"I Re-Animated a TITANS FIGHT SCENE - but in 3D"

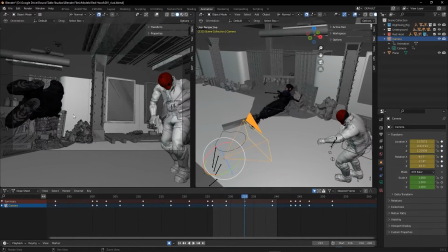(4:04)
We're gonna go from one side to the other and really just emphasize that attack up a bit.
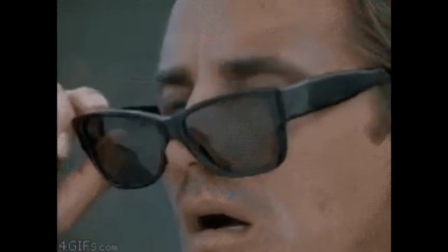(4:10)
Now, something I really didn't do this time was animate the jacket. The controls were there, but I was lazy and just left it how it was.
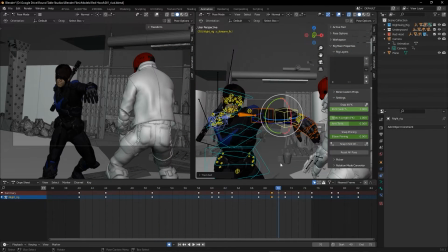(4:21)
Disappointed! Sorry about that. I'll add it. I'll make sure to add dynamics into the next one, I promise.
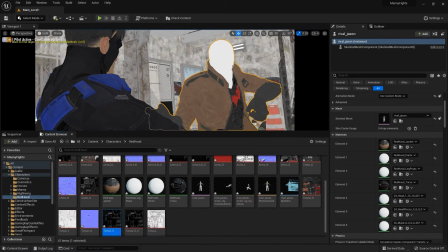(4:27)
Once my animation is done, it's time to head into Unreal. Once we're in Unreal and I bring my characters over, I have to build my textures.
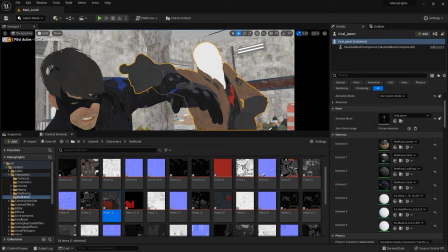(4:35)
Pretty simple and self-explanatory, but unfortunately for the most part, the textures don't carry over from one program to the other, so you just have to rebuild it from there.
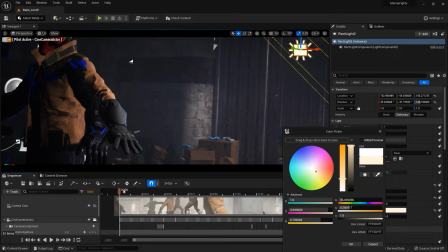(4:44)
What's really going to make this pop is the lighting. I'm also not a lighting expert, so I let the environment do a lot of the lighting for me.
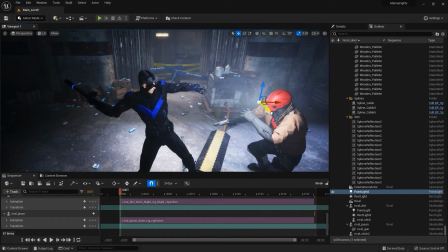(4:52)
Enhance the rim lighting and reverse key lighting I feel will look good here, Rim lighting is lighting the character up from behind,
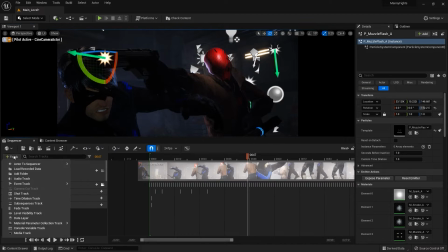(5:00)
and reverse key light is having the main or key light light the character from an angle against the camera. I like to go for more cinematic lighting, but like video game cinematics.
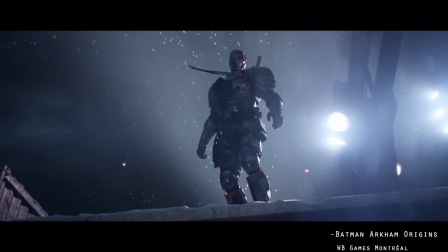(5:12)
My dream is to be a game cinematics animator, so I approach my animations like I'm making a game cinematic. Everyone is out trying to make Unreal more realistic, and I'm just here trying to make Unreal do what it's built to do.
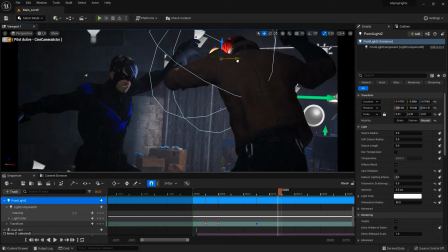(5:22)
Just make it look like a video game. Once we have the lighting set, it's time to add some effects.
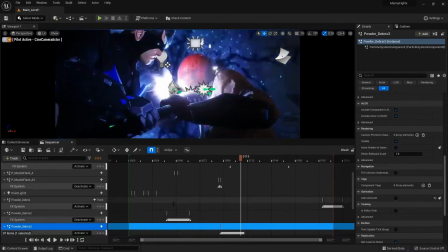(5:29)
Another great thing I love Unreal for is just the plug and play effects. Once you have them, I can rinse and repeat them with very little effort.
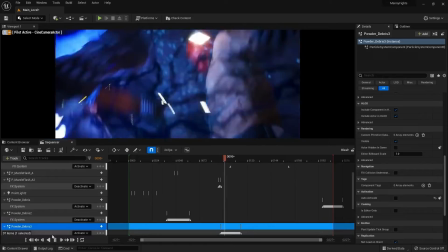(5:36)
The main effect shot, which is going to be that electricity shot, I'm going to use Good Effects, Beam, and Ray Pack to get that electricity shot.
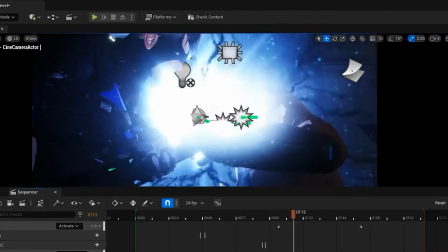(5:45)
But I'm also going to change up the color here so it can feel a little bit more brand with Nightwing.
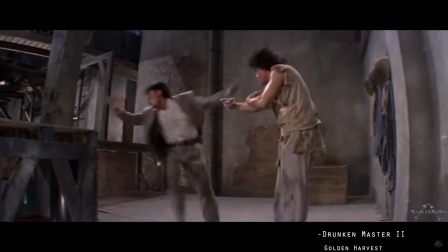(5:51)
In live action, they do a lot of like powder for like with like Jackie Chan, an old school 80s effect.
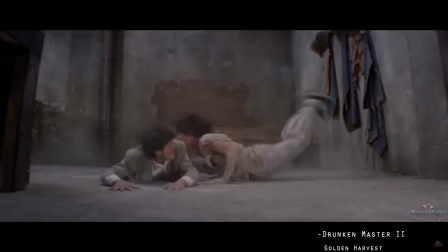(5:58)
They'll do like powder to emphasize hits.
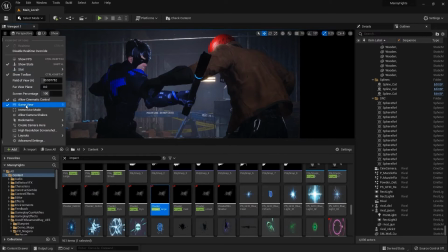(6:02)
I'm gonna add that in there too here to give it that feel like this is almost like live action.
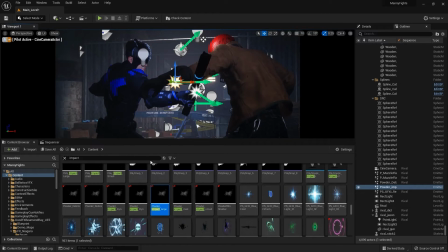(6:08)
Put a little like powder to emphasize the hit, because without it, and I'm really trying to limit some of that camera shake.
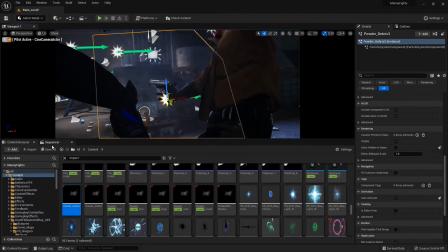(6:15)
Without it, then it just doesn't give that same hit. So it's kind of like a hit effect, you know, but it's just powder.
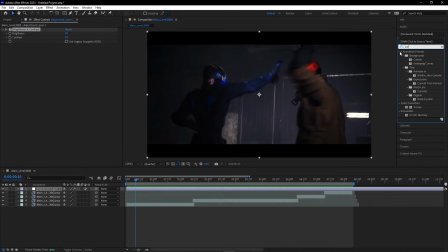(6:20)
Alright, we're going to bring it into After Effects for a bit of color correction, and for any Nightwing super fans, you might enjoy the score I threw in here. And let me know what you guys think. If you think I nailed it and made this Titans fight look better. Let's take a look.
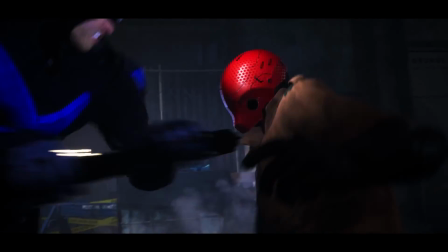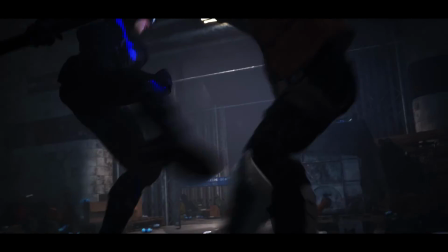(6:40)
I think this came out pretty well. I will try to make the fights a little longer, even if it's like 20, 30 seconds.
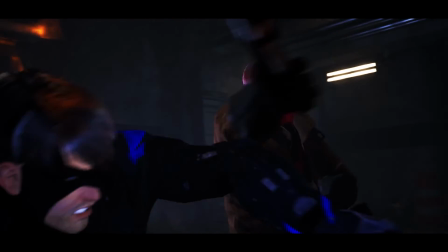(6:46)
I think it'd be good for something like this. Let me know what you guys think. I have a few more like this where I try to recreate a Smash Bros cinematic, a God of War style fight, and more.
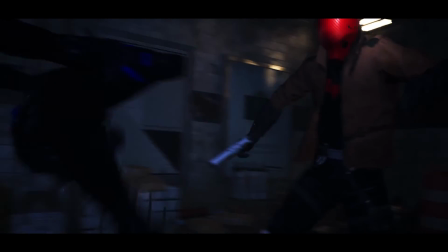(6:55)
Thanks so much for watching, and I'll see you guys in the next one.